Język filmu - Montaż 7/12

Montaż należy rozumieć jako organizację ruchu obrazów w utworze filmowym. Definicji montażu jest bardzo wiele, ale te definicje dotyczą problemów układania, sklejania materiału, wyboru dubli, wszystkiego tego, co związane jest z procesem montażu. Natomiast według mnie najbardziej istotnym jest proces myślowy. To, co dotyczy obrazu zdarzenia i to, co dotyczy organizacji ruchu obrazu.
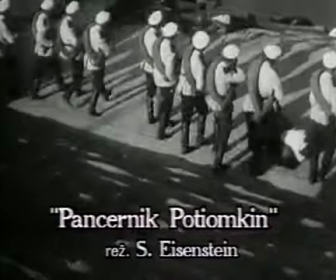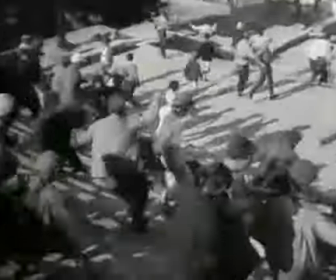Życie zagrane na planie różni się od życia autentycznego rozczłonkowaniem rytmicznym.
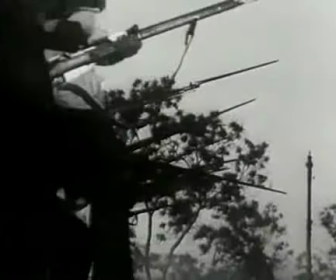Właśnie rozczłonkowanie rytmiczne jest szczególną cechą fragmentu oglądanego filmu.
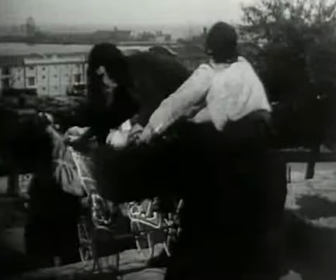Z jednej i z drugiej strony mamy do czynienia z ludźmi,
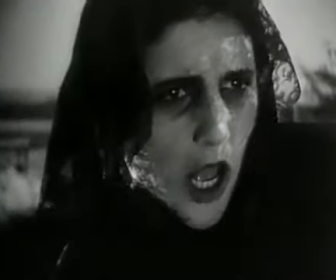tylko że jedni ludzie mają karabiny i są zorganizowani w sposób totalny,
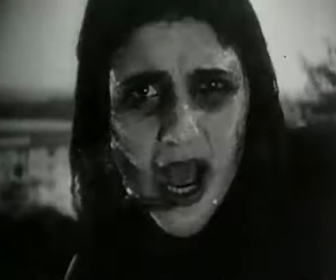a zrealizowane to jest w ten sposób, że to są formy rytmiczne,
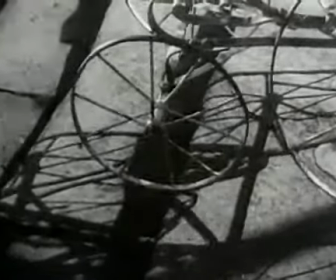podległe zbiegom perspektywicznym, stanowiące jedną zorganizowaną siłę geometryczną.
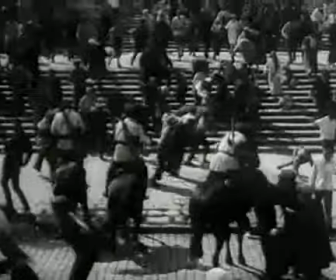Po drugiej stronie atakowany tłum, który ulega rozproszeniu.
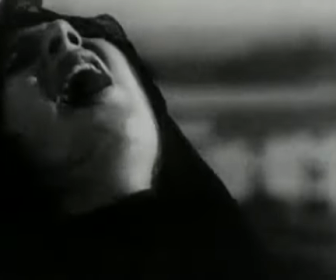Ale ten tłum to są ludzie, których poznajemy w czasie trwania sekwencji.
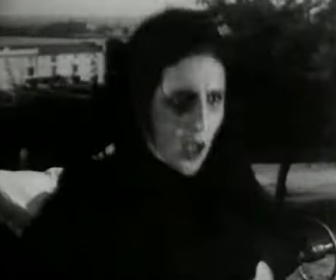To są kobiety, to są dzieci. Poznajemy każdą z ofiar.
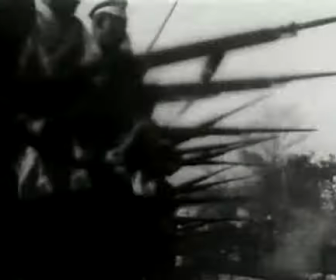Wszystko to dzieje się na schodach, które mają swoją wyraźną konstrukcję w sekwencji filmu.
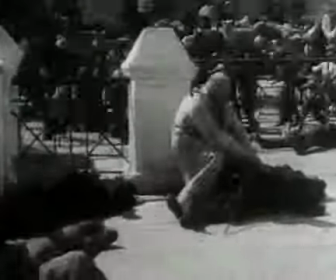Atakujący schodzą po schodach. Ci, którzy są rozpraszani, schodzą ze schodów lub zbiegają.
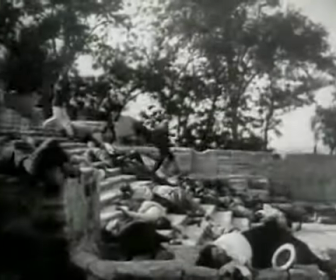Ta miarowość schodzenia i miarowość zejścia całej tej masy ludzkiej jest czymś nieuchronnym.
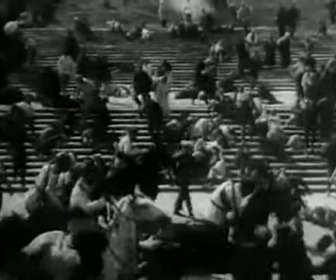To jest droga ku śmierci.
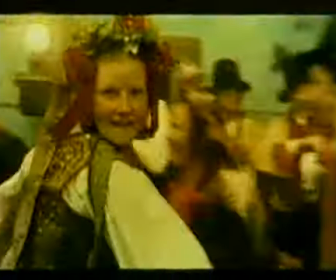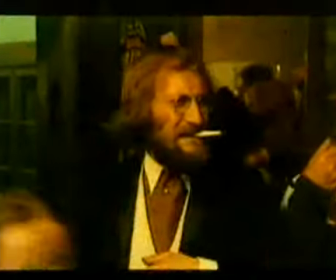Przykładem organizacji ruchu obrazu w kompozycji filmowej jest sekwencja z filmu Wesele.
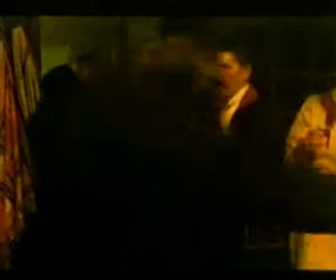Sekwencja, w której zjawiają się widmy.
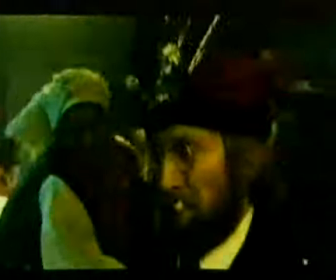Koncepcja tej sceny polega na realizacji dwóch warstw wizualnych.
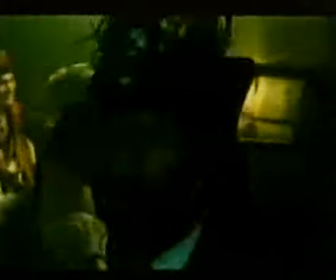Jedna warstwa, którą można porównać do jednej linii melodycznej,
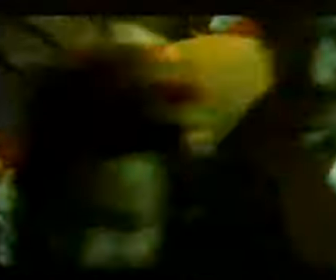to jest warstwa rzeczywistości ekranowej pełnej tańca.
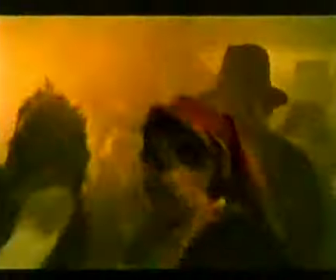Druga linia, która jest kontrapunktem do linii poprzedniej,
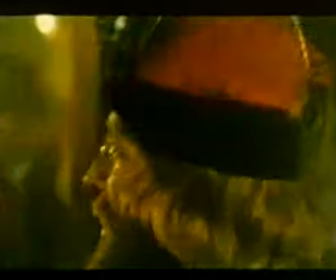to wizja dynamicznie zrealizowanych obrazów, które przedstawiają widma.
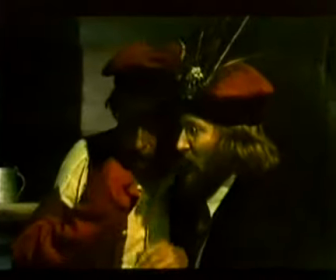Widma to kolor intensywny, dynamiczny, kolor o pełnej energii.
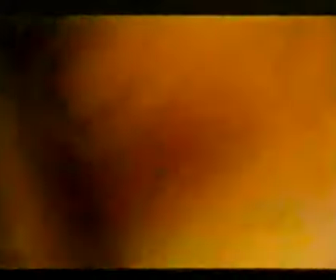Inny w swojej realizacji w stosunku do pozostałej części obrazu.
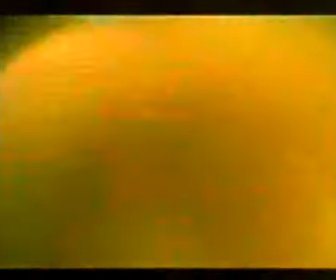Interesującym faktem, który wzmacnia jeszcze efekt zjawienia się widz,
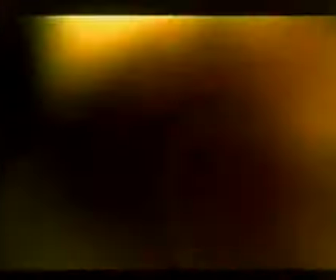jest pojawienie się akcentów muzycznych, które są synchroniczne z sygnałem barwy.
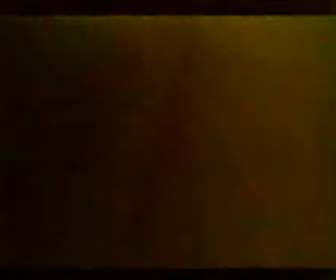A więc zjawiają się tutaj dwa sygnały połączone w jedność.
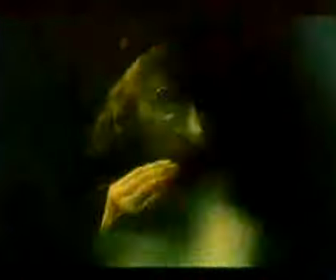Sygnał audiowizualny, sygnał mocnej barwy i charakterystycznego szerokiego dźwięku.
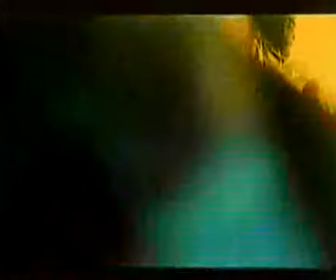Starą barwę! Koncept narodowy gaśnie!
Rytm to wszelkie równomierne następstwo. Dzień i noc, ruch planet, zima i lato, drganie kryształów to rytm cyklu. Ten rytm nazywamy rytmem rzeczywistości. Istnieją twórcy, którzy ten rytm uważają za inspirację do swoich dzieł.
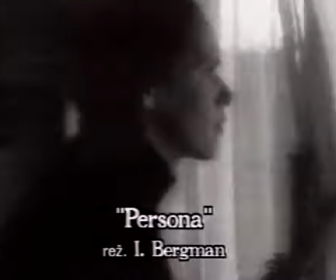Ale istnieje inne rozwiązanie.
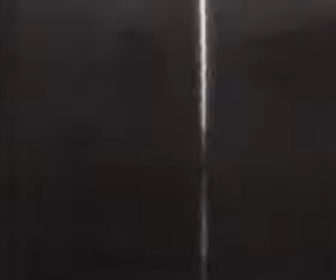Rozwiązanie, które łączy w sobie rytm rzeczywistości i rytm wynikły z konfliktu bohaterów.
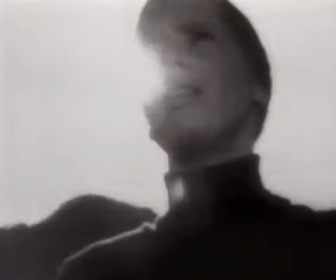Zwykle jest tak, że w filmie można łączyć rytm rzeczywistości, który nagle ulega zmianie.
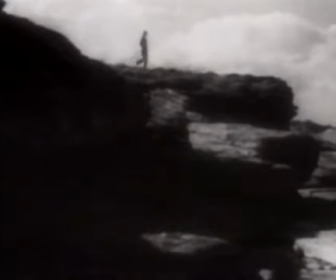Ta zmiana jest spowodowana konfliktem, gwałtownością uczuć, buntem, sporem i niezrozumieniem.
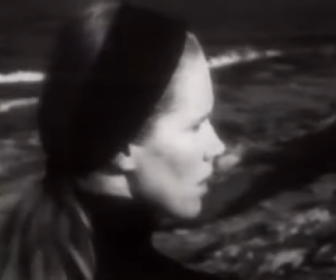Tak jest na przykład w Personie.
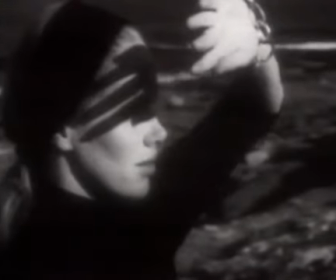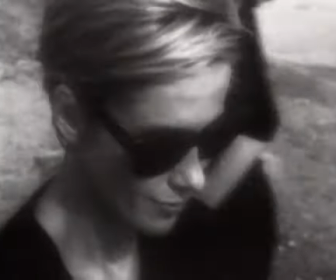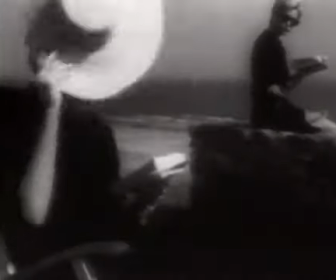Thank you.
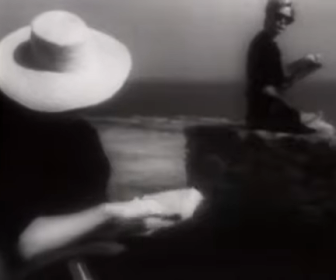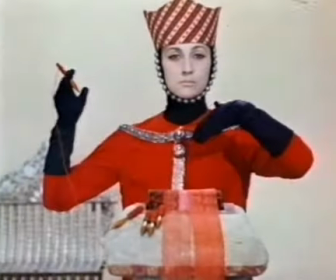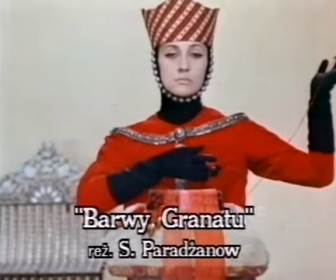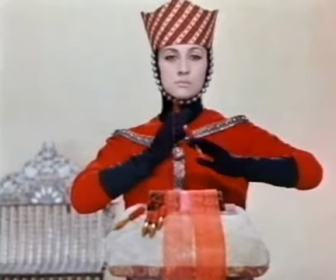ale istnieje inny rytm. Ten rytm nazywamy rytmem dzieła.
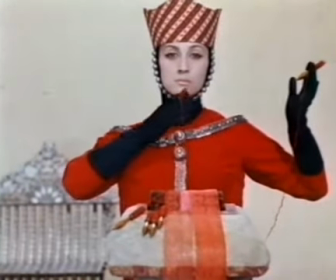Układ ruchu i układ przestrzeni tworzy układy rytmiczne, które nie należą do rzeczywistości.
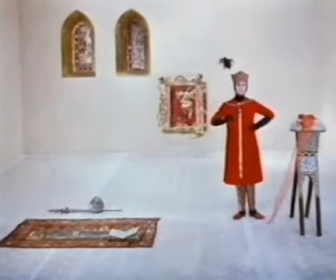Należą tylko i wyłącznie do rzeczywistości obrazu.
Dum krak.
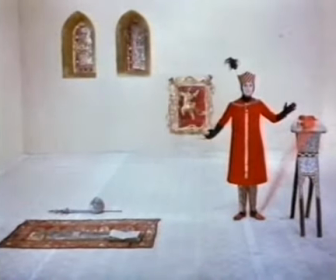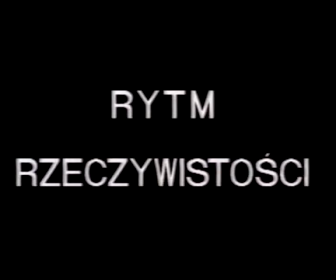Klasycznym filmem, który słucha rytmu świata, jest film Człowiek z Aran. Autorem tego znakomitego dzieła jest Robert Flaherty.
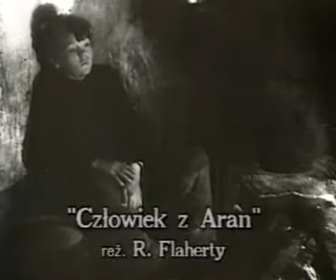Film opowiada o człowieku i morzu, o zmaganiach człowieka i morza.
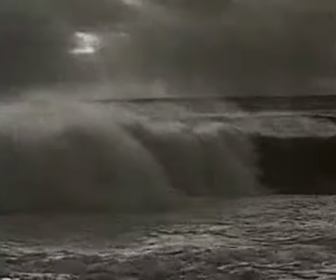Najbardziej istotne jest to, że żywioły, morze i wiatr i wszystko to,
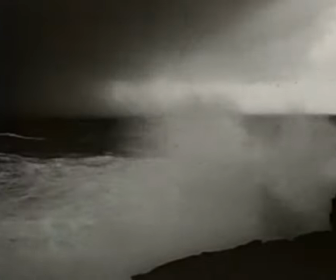co dzieje się na tej skalistej wyspie, podlega prawom rytmu przyrody.
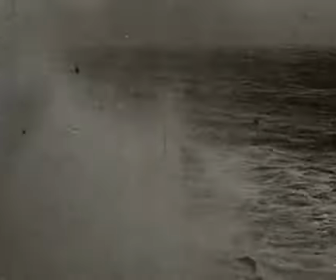Życie ludzi i życie wyspy to jest jedna całość.
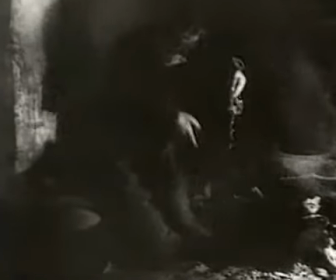I jest to jeden świat. Nie ma oddzielenia pomiędzy wiatrem, wodą, lądem i człowiekiem.
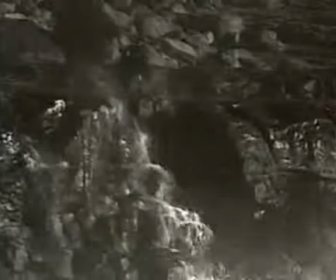Rytm wszystkich tych elementów jest czymś niezwykłym w historii kinematografii.
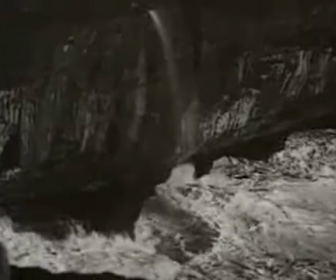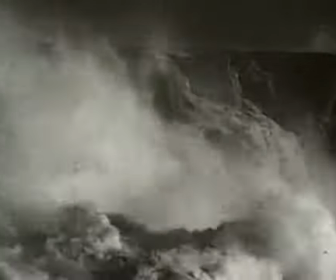Utwór jest tak skomponowany, że odnosi się wrażenie,
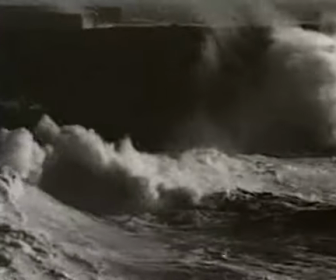że sekwencje tego filmu, że sceny tego filmu są rozkołysane morzem,
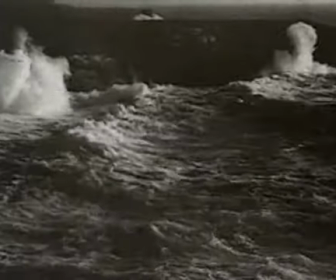szarpane wiatrem i są pełne pauz,
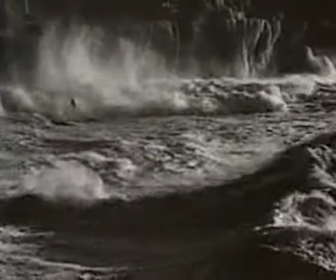pełne spokoju, oczekiwania kobiet na powrót swoich mężczyzn.
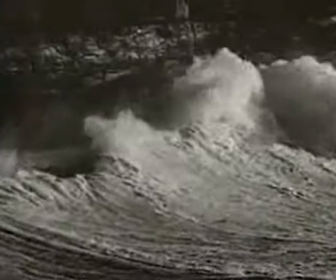Film jest hymnem o pracy ludzkiej i jednocześnie jest hymnem przyrody.
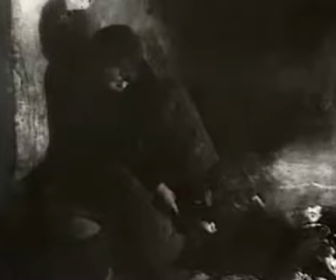Sceny są tak zrytmizowane i tak ze sobą połączone,
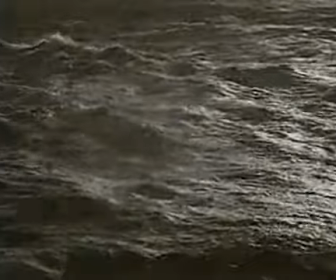że stanowią integralną całość z tym, o czym opowiada reżyser.
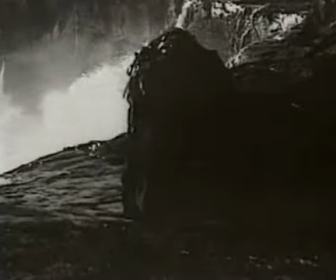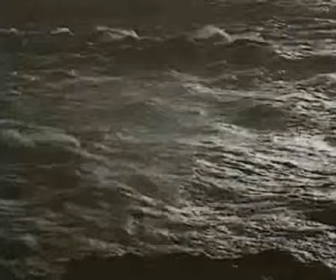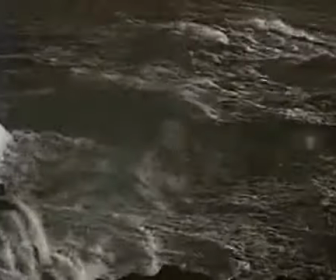Wyspa Aran to skała atakowana przez morze. Na skale żyją ludzie, a morze jest w nieustannym ruchu.
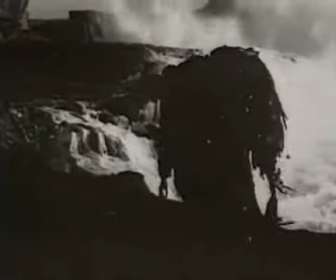Fotografowanie takiego żywiołu, fotografowanie spotkania morza ze skałą i ludzi,
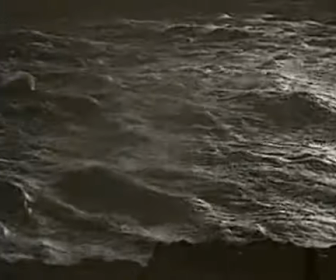którzy bytują na morzu, to wielkie zadanie właśnie dla montażu.
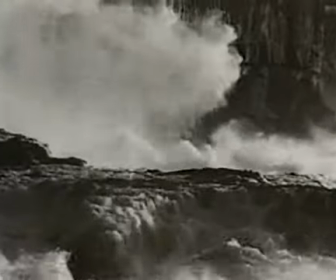Możemy tutaj zaobserwować następującą formułę montażową.